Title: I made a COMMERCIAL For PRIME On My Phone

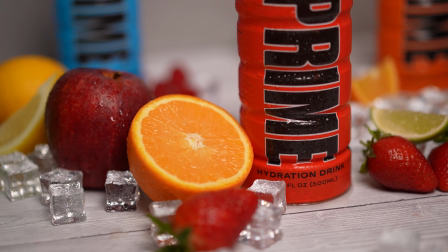By appealing to multiple senses, even the unexpected ones, through sensory marketing, brands can create stronger connections with consumers.
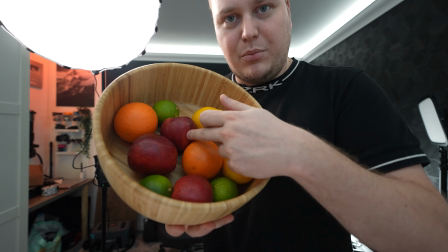And yeah, I've got some oranges, lemons, limes, apples, raspberries. Not blue, but raspberries.
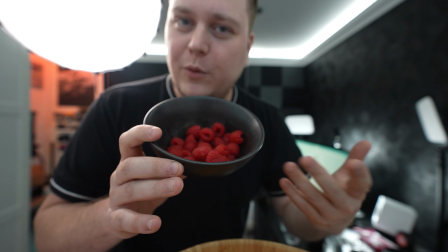We'll make them blue in post later on.
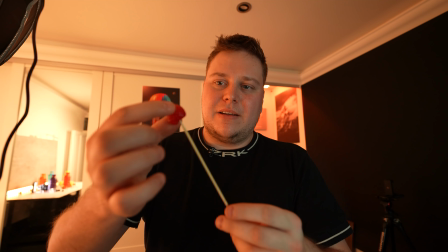Beautiful. Some strawberries and grapes. And the plan is I'm gonna get different bits of fruit, put them on the skewer, and then rotate it around on the camera.
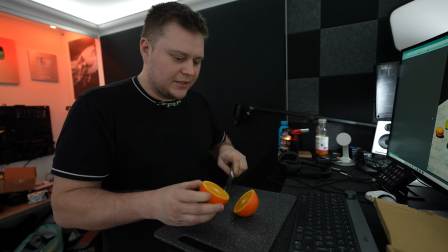Nice, beautiful.
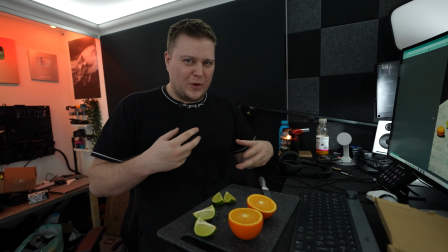I better work fast because fruit goes all weird looking after it's been under heat for a certain time.
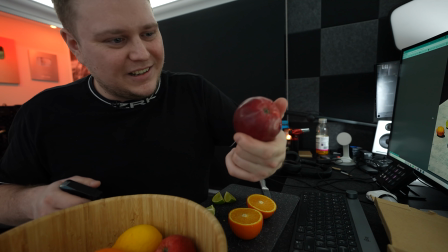So I need to move quick with this. My apples are looking a bit dusty. They look like they could do with a little bit of a spray. so they can glisten a bit.
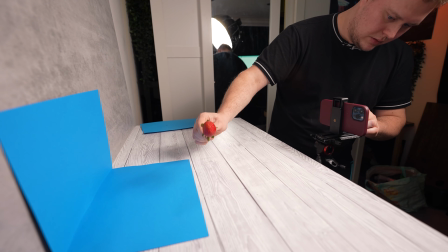Next step, let's lay it all out. At the same time, I was really curious to find out if there's any existing stock footage out there.
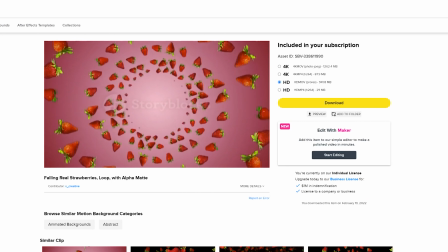So I went to Storyblocks and I actually found some great examples. So at this point, I decided to work smarter, not harder.
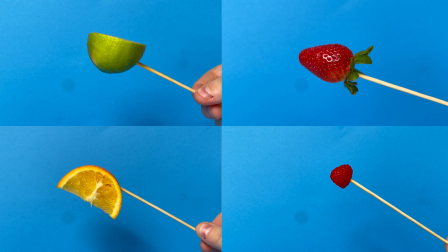I don't think any of my fruit rotating footage looked any good either.
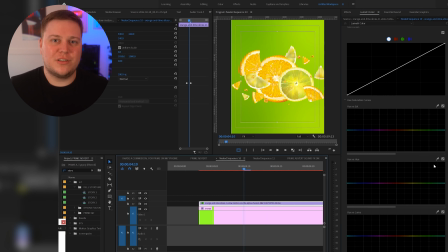But yeah, I found a bunch of great stock footage that I had to alter and change the color of, and it suited my video perfectly. So when I was out buying the green screen card, I bought a pack that had all sorts of colors. It had all the primary colors that I need for all the different flavors of Prime.
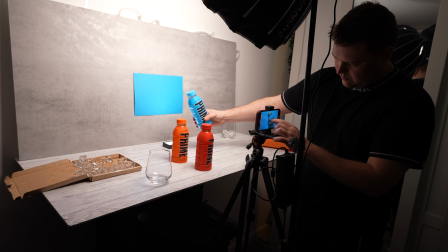I used that as my backdrop to film close-up shots of each bottle, and I knew that that will go on the start of the video. And I captured these slow motion shots on the default mode of the iPhone.
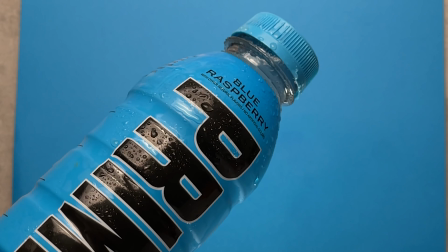Sadly, it doesn't film in 4K when it comes to slow motion. It films in 1080, so you'd find typically your footage is a bit more meh.
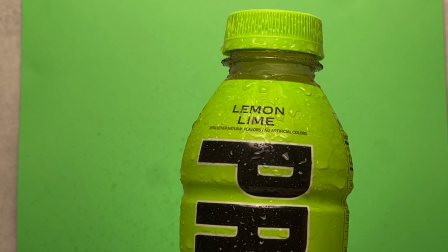I wanted to capture that footage in slow motion because once you slow everything down, it looks nice, smooth, and very graceful.
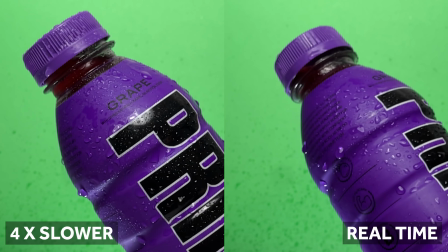And I'd prefer that over me holding the bottle and trying to rotate it slowly whilst having like little micro jitters in my hands. So yeah, that's like a tip.
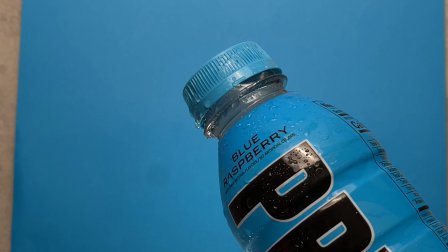If you want something that looks really smooth, film it in slow motion, and then all of the jitters and imperfections sort of get taken away, or they're not as noticeable.
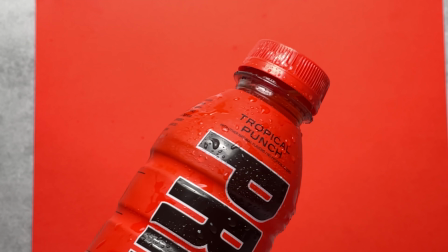As a videographer, I often get asked by potential clients if they can see my work.
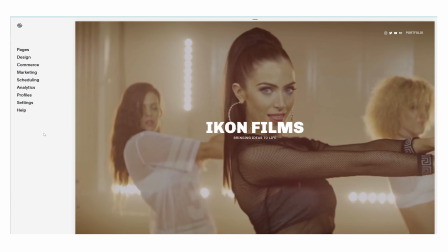So having a website where everything is on show and is optimized for multiple devices has helped me secure some jobs in the past.
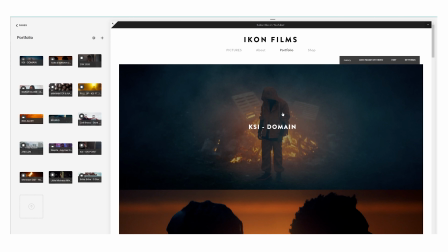So if you also have a business or you're planning to start something up, maybe even just a personal portfolio, then why not give yourself a social presence by creating a website?
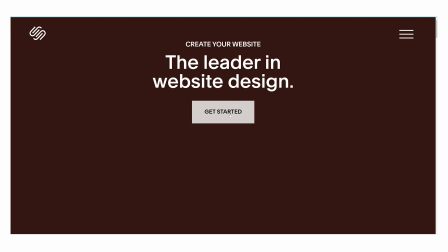Squarespace is a service for website building and hosting. You can create web pages using their pre-built templates and drag and drop elements to create web pages.
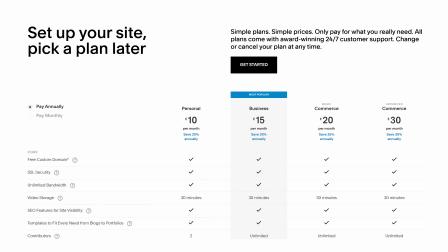They offer a variety of different plans, and you can always upgrade to a more advanced package once you need the extra features,
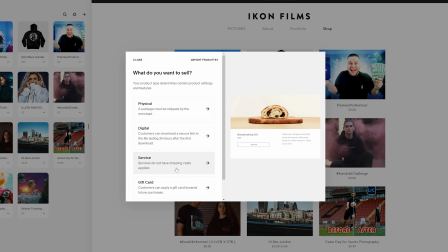such as a fully integrated e-commerce shop if you're planning on either selling digital products or physical goods.
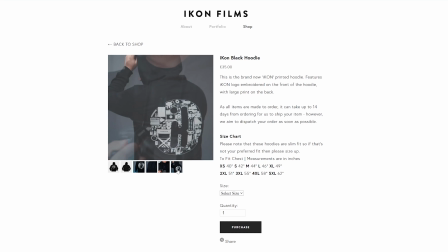I love how easy Squarespace is to use. Their interface is really user-friendly, and you can get set up with a professional-looking website within minutes. And because Squarespace has sponsored today's video, I'm able to offer a 14-day free trial.
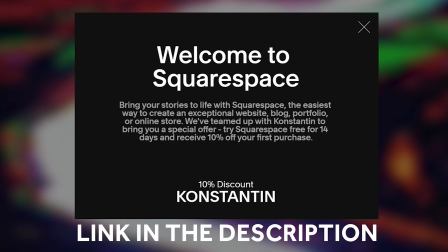And when you're ready to launch your website, use my code Constantine to get 10% off your purchase.
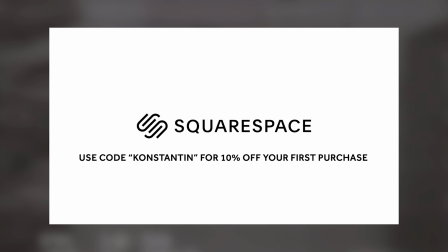The link is in the description, so give that a click and check it out for yourself. The next shot I want to do is have one of the bottles emerging from icy water.
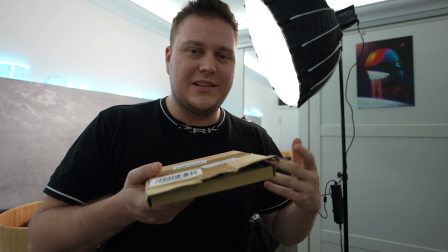I didn't know this existed until I googled it. I got some fake ice cubes.
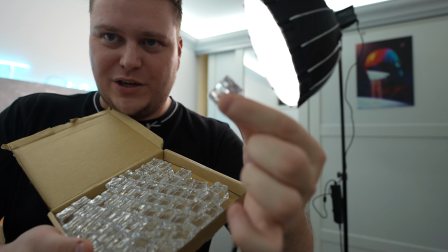Now these are just plastic shaped cubes that look like ice cubes, and there's loads of them.
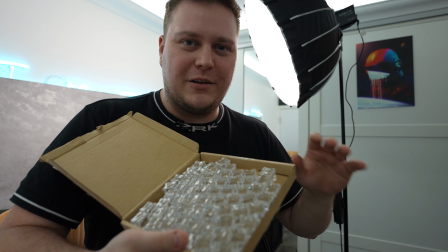So this is a great way for me making the whole drink and the feel of my video look very cold and icy without having to deal with real ice that will eventually melt,
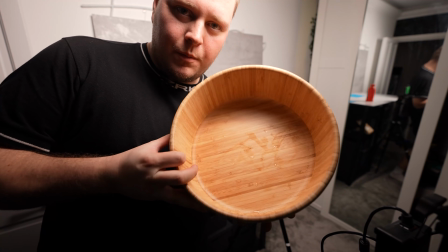create all sorts of mess for me. I'm gonna fill up this bowl with water and we're gonna put our fake ice in there.
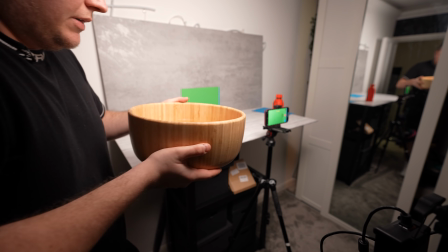Don't spill it, don't spill it, don't spill it, come, don't spill it. Let's grab our fake ice.
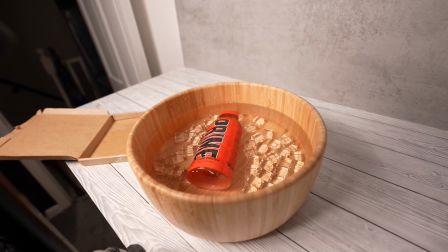Prime drink. The ice cubes aren't floating up. This isn't giving me the effect that I want. Okay, my plan of the bottle emerging from a bunch of ice and water isn't really working out because my fake ice cubes are sinking down and there's not really enough of them for a bowl of this size.
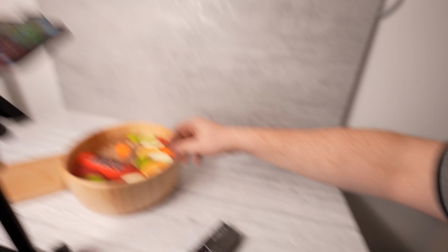So what I've decided to do is I'm gonna film in slow motion, and I've made this concoction of Prime and chopped up fruit and the ice in there.
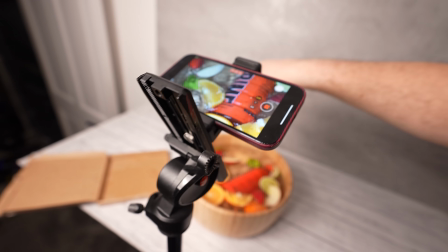And I've got my overhead shot here. So if I film slow motion and maybe give it some sort of movement, I'm sure something cool will come from that. And then in the edit, that specific shot allowed me to get creative with my sound design. All you have to do is select the clip you want it on.
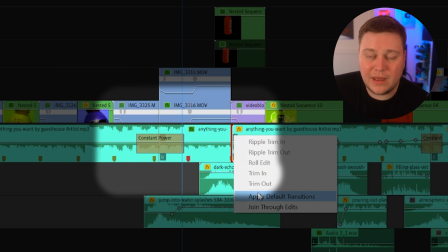In the effects panel, type in low pass, drag that on there, and boom. And that gives you the effect that you're being submerged underwater. Next up, I want to get some shots of the glass being filled up with some Prime. So you can see here, I've set my phone to slow motion, 240 frames a second,
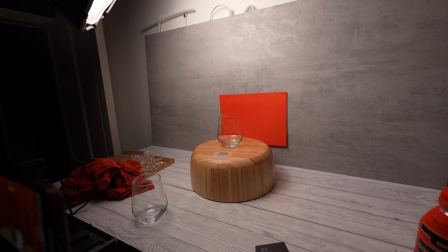and I've placed my glass onto the salad bowl with the red backdrop in the background as we're going to be pouring tropical punch.
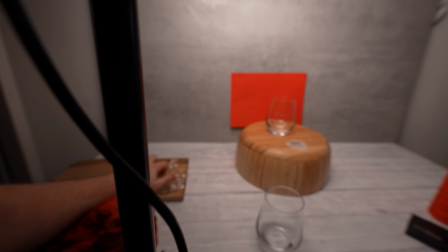And then maybe I can add some of my fake ice cubes in there.
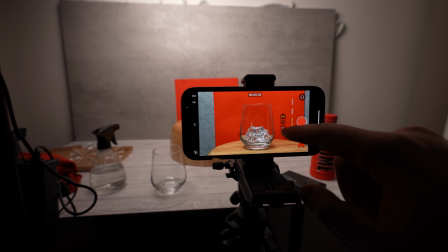Go slow motion video, go for the 2.5 lens, 240 frames a second, HD, and then let's make the glass look icy and cold.
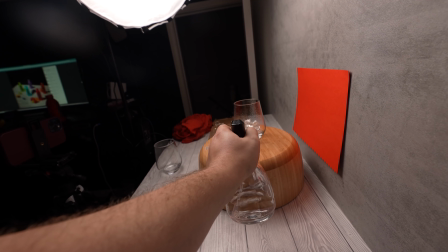We'll spray some water on it, make sure I don't spray anything on my background. There we go, look at that, frosty.
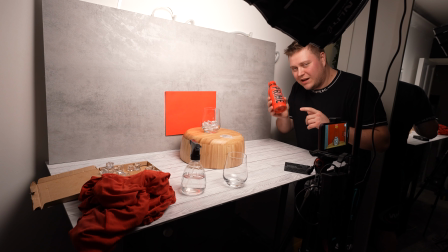I'm not gonna be able to do this too many times as I only have this one bottle of Prime, so I'm gonna have to reuse it.
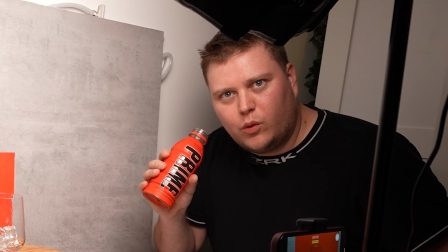It'll be rude not to taste it, right? Oh, refreshing. Here goes nothing.
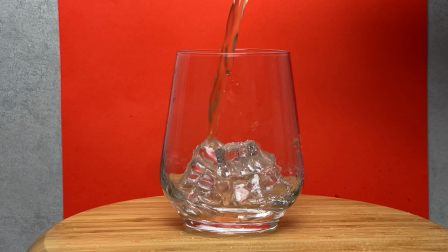There was something off about this shot and I felt like it looked quite flat. Don't know if that looks good.
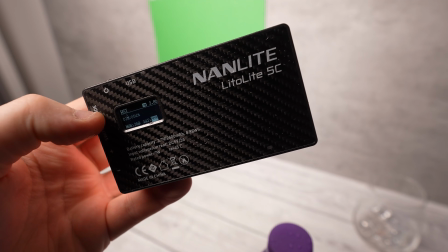It doesn't look great. It doesn't look vibrant. So I illuminated the background with a small LED light to give the background more of a vibrant gradient.
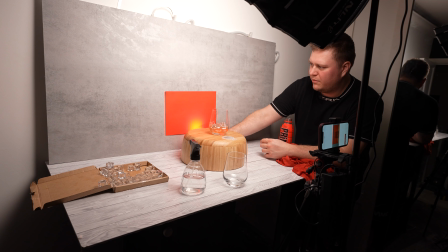I'm gonna place it like at the back here. Has already made a big difference.
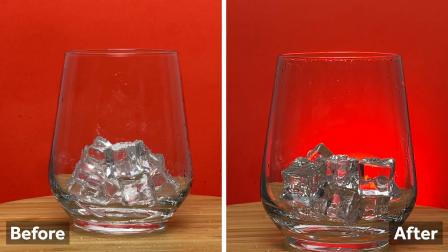It's made the background, the glass, the inside of the glass glow. It looks fantastic.
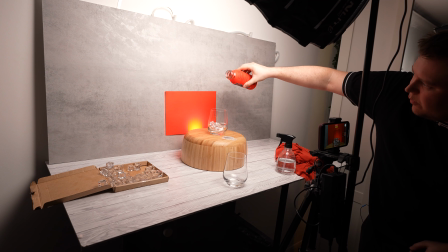Pour.
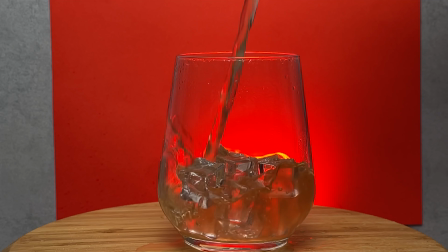So to make the shot a little bit more interesting, I decided to change the hue of it.
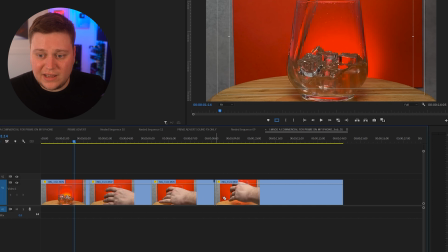And the way I did it was by taking the clip, adding cuts in it, and then changing the hue of each individual shots,
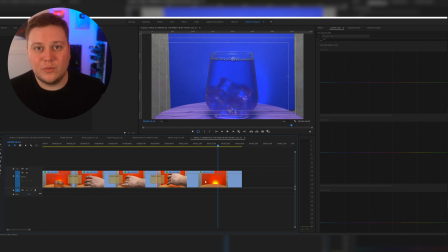and then you add a crossfade between them, which gives you this looping effect.
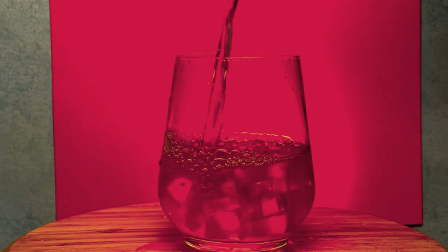And this gave the edit a fun way of showing off how there are different flavors that are all going into that one same glass. Slow motion pouring into a glass tick. Slow motion pouring out of a bottle. I'm about to do that now.
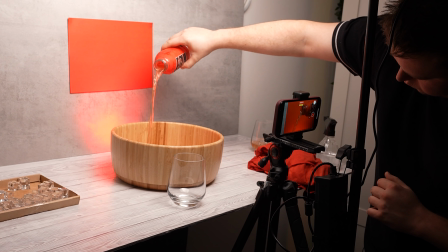And the bottle pouring shots came out pretty fire as well. I didn't really struggle with that. That was pretty easy.
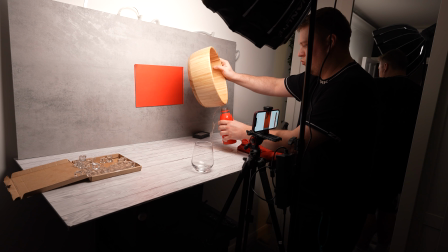Again, I spilt quite a bit of prime. Ah, shit.
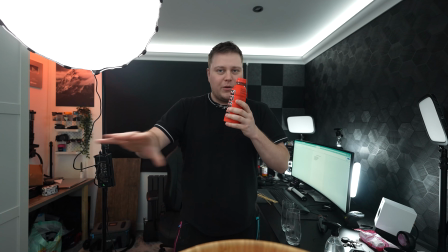So I want to do a shot with all of the bottles laid out, all of the fruit laid out, and that will be the ending shot of the advert.
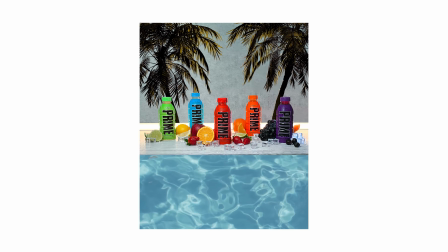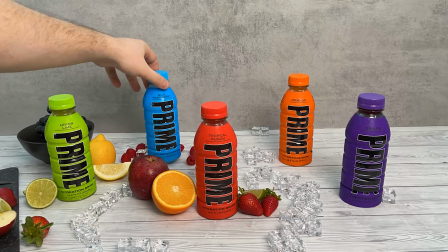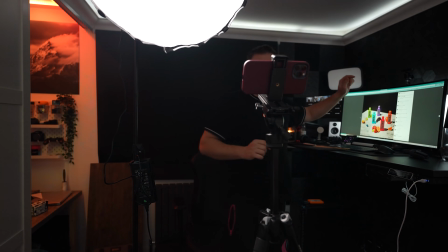Go. Also, let me switch off all the lights in my room now so there's no extra light coming in.
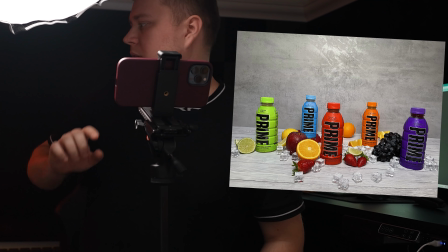This is what I'm seeing right now. For the ending of the video, those are just a bunch of pictures that I took on the phone and edited them in Lightroom.
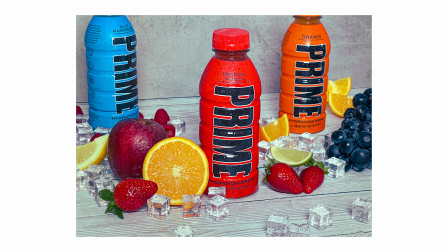I'm actually really impressed with how crisp and sharp they came up. You can take some pretty amazing pictures these days on iPhones, especially if you've got good lighting.
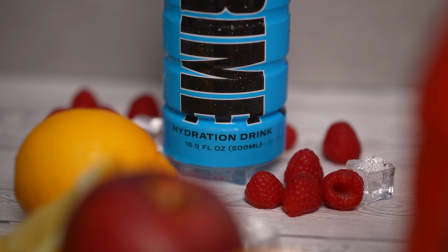And then the final shot is also a picture, but it's a combination of two different pictures.
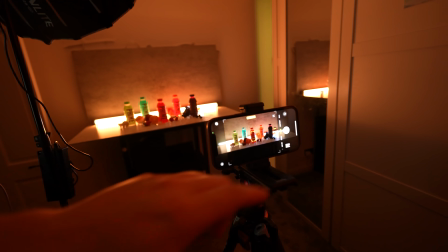I took one picture of when the light was off, so the bottles looked nice and silhouetted,
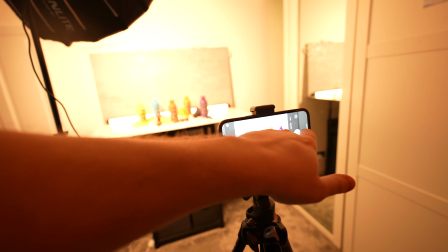and then I cranked up the light all the way to 100%, and then I got a perfectly lit shot of the bottles.
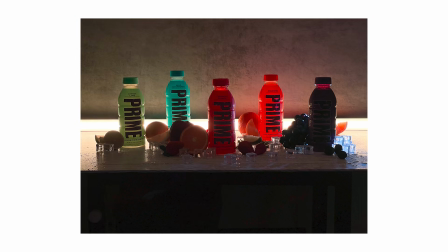And then when you combine those two pictures together and add a crossfade, it actually looks like the light is slowly lighting the set. I then further enhanced this shot by adding animation to it. And I used two different programs for that.
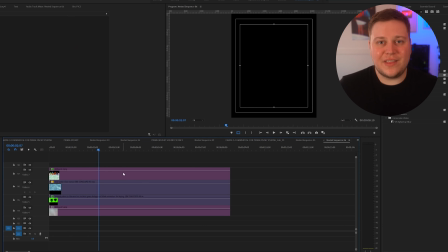So I used Adobe Photoshop to create all the separate layers, and then those layers were all composited and keyframed in Premiere Pro.
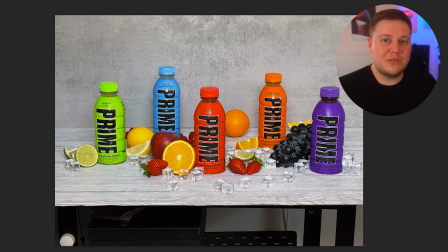And the reason I did that instead of using After Effects is because on the new update of Adobe Photoshop, they make object selection super easy. You don't even have to mask anything out. You just hover your mouse over the object and then it highlights it for you.
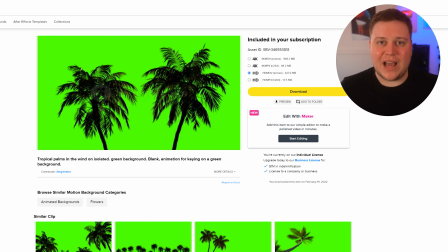It's just smart enough to know these things now. And then the additional assets such as the palm trees and the water, I got them from Storyblocks. When it comes to doing these sorts of edit, my initial workflow is to find the song that I'll be working with. Only once I've found the song is when I'll start laying all the videos on top.
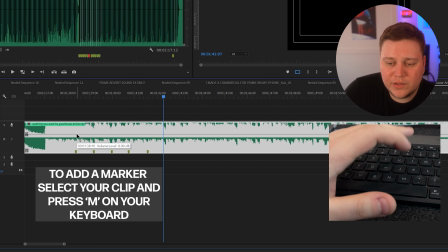So the first thing I did was set out markers on the track where the new shots should be added.